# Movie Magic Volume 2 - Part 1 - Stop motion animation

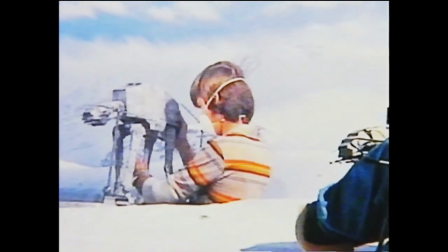16:37 That could be a big problem, particularly if you had a cold and were sneezing, because it had a tendency to blow your set away,
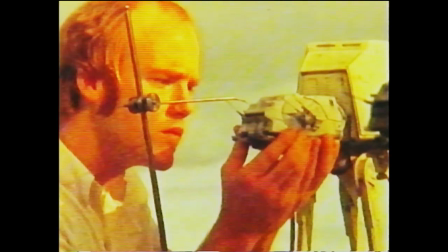16:43 or if you made the wrong kind of move, or if you forgot what you were doing and put your elbow down,
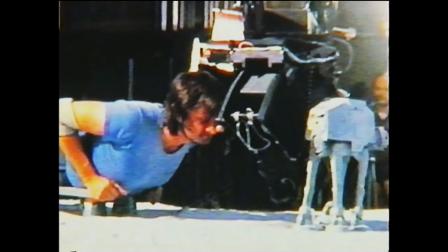16:48 your elbow would disturb the set.
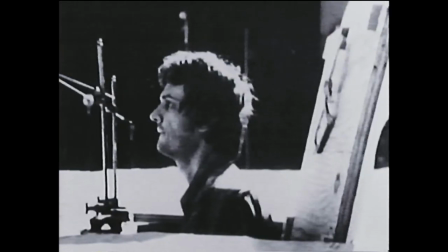16:50 We had made like little trap doors that we could crawl into the set and open up the trap doors that had perfect feathered edges on them and we'd get up and animate the puppets. We'd let the trap doors back down and they'd take a frame of film and open up the trap doors and animate the puppets.
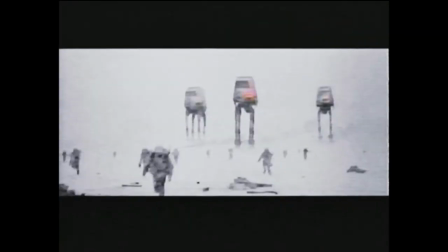17:05 The imposing walkers were animated in extremely minute increments in order to give them a slow, lumbering gait.
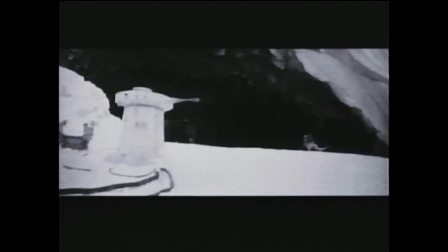17:12 At the opposite end of the movement spectrum were the fleet-footed snow beasts called tauntauns.
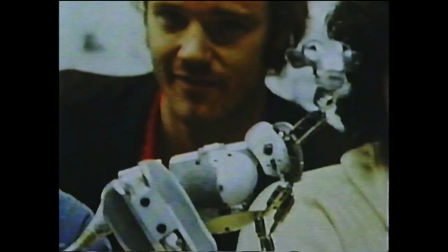17:18 And we shot a great deal of reference footage of horses, you know, looking at the characteristics.
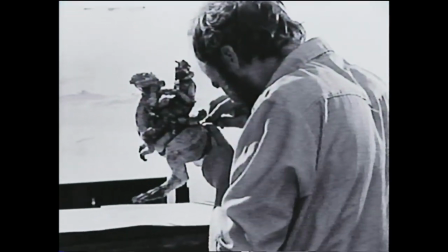17:24 What I'll tend to do on any given character is begin to build up a book of notes that can be pretty extensive.
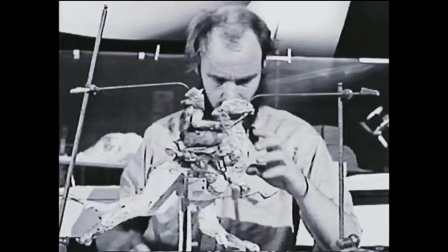17:30 And then once it comes down to initiating the performance or actually doing the animation,
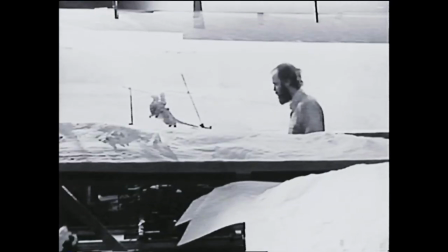17:34 take that book and drop it in the trash and just get on with the business of animating the thing.
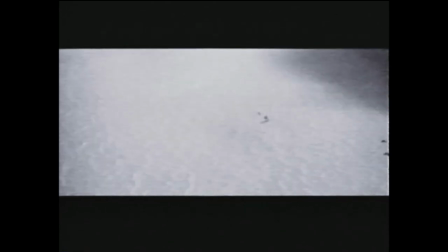17:42 Because the Tauntauns had to move quickly, the effects team wanted to replicate the motion blur seen in live-action photography of fast-moving objects.
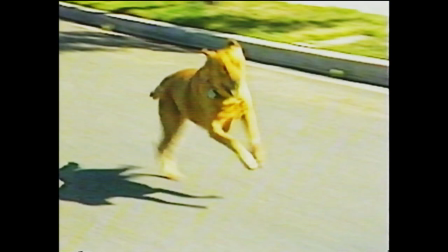17:54 For example, in looking at footage of a dog running, the dog will appear blurred in each individual frame.
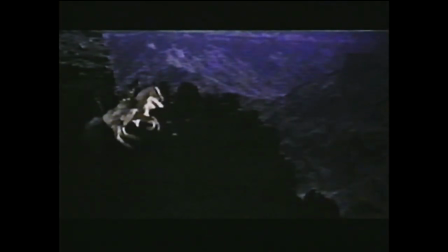18:01 With traditional stop-motion animation, the moving object maintains clearly defined edges in each frame of film.
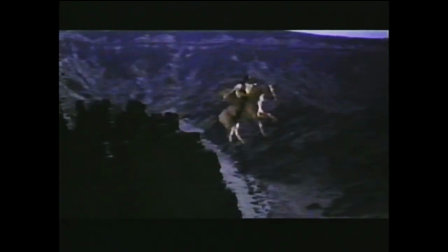18:08 The absence of motion blur results in the slight strobing effect characteristic of stop motion.
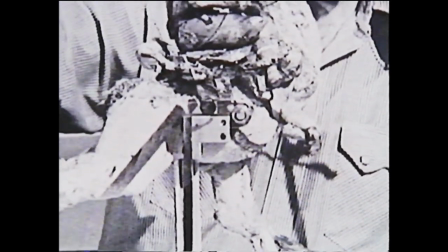18:15 For the tauntaun shots, the puppet was moved slightly along a motion control track with each opening of the camera shutter.
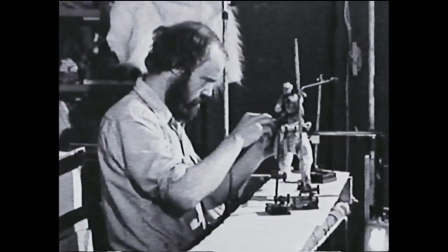18:23 This first use of motion blur involved only forward momentum.
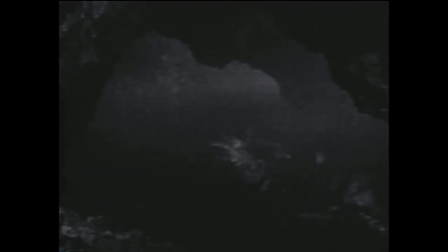18:27 But Tippett's next project, Dragon Slayer, brought motion blur to all the creature's movements.
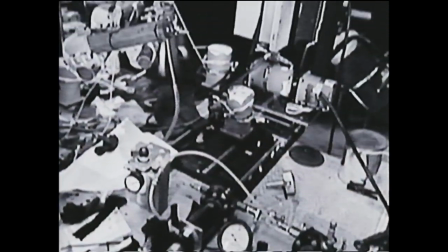18:36 While Tippett designed the dragon itself, engineer Stuart Ziff built a complex motion control system he called the Dragon Mover.
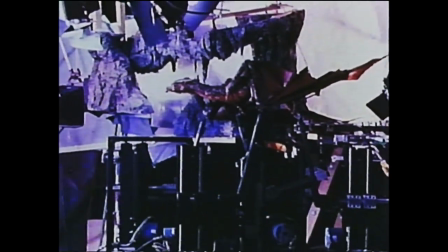18:44 Ziff's invention consisted of six motor-driven rods, one for each leg, one to move the body, and one to control the head and neck.
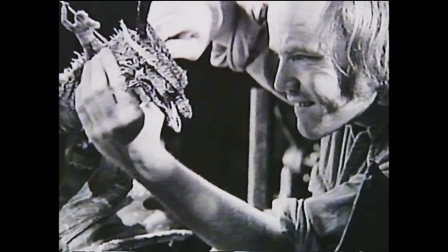18:53 Tippett's animation of the dragon was programmed into a computer, which controlled the system.
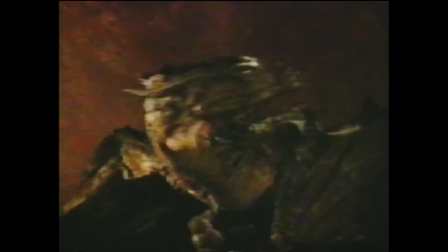18:58 The process successfully added motion blur to all the creature's movements and gave rise to a new term, go motion.
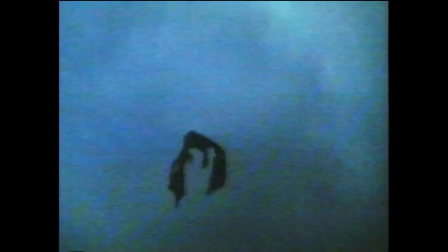19:07 There was an additional benefit to having all the complex moves of an animation sequence stored in the computer. The development of this go motion process that began on Empire really allowed us to start thinking about refining the performance.
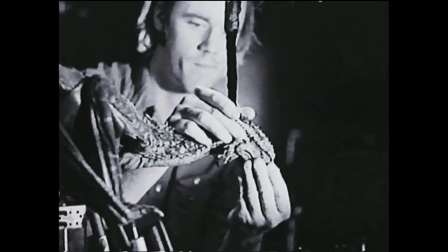19:23 You wouldn't really bother ever shooting a final shot until you had the entire performance worked out.
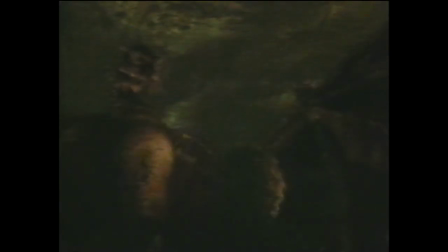19:29 The result was the most horrifyingly believable dragon ever to strafe the screen.
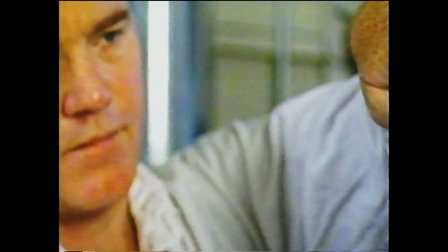19:39 In the midst of fast moving technological advances, Tippett continues to work with the eyes and hands of a stop motion animator.
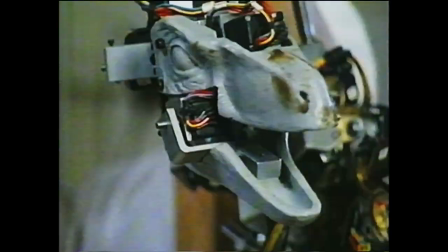19:47 As dinosaur supervisor on Jurassic Park, he transmitted his stop motion skills into the computer,
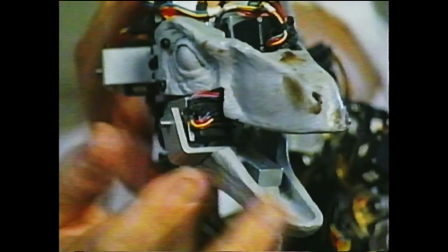19:54 providing the animation for many key scenes which were then rendered as computer-generated imagery.
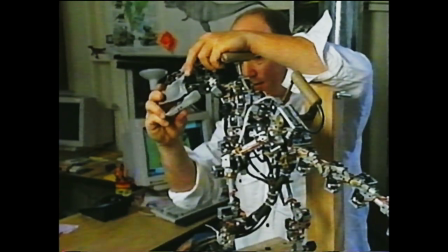20:01 Ultimately, no matter what tool you're using, whether it's stop motion, go motion, computer graphics,
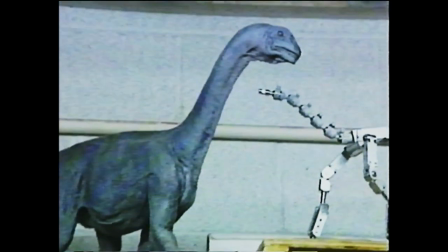20:06 you're learning how to work with the limitations of the tools that you have. You have a mental image in your mind of what the thing should be moving like, and you're constantly moving.
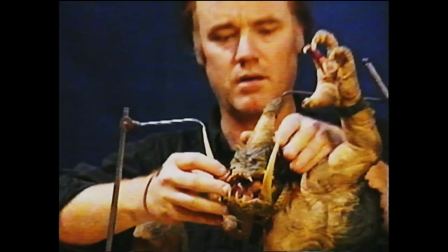20:16 No, it shouldn't be like that. It should be like this. You're just trying to keep all this stuff moving towards what you see in your mind's eye.
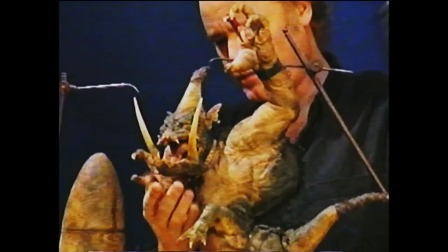20:24 As they continue to create movie magic one step at a time,
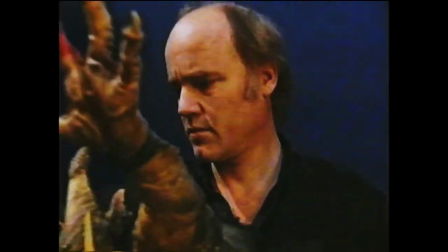20:28 Phil Tippett and a handful of other effects artists are carrying on the legacy of the pioneers of stop-motion animation.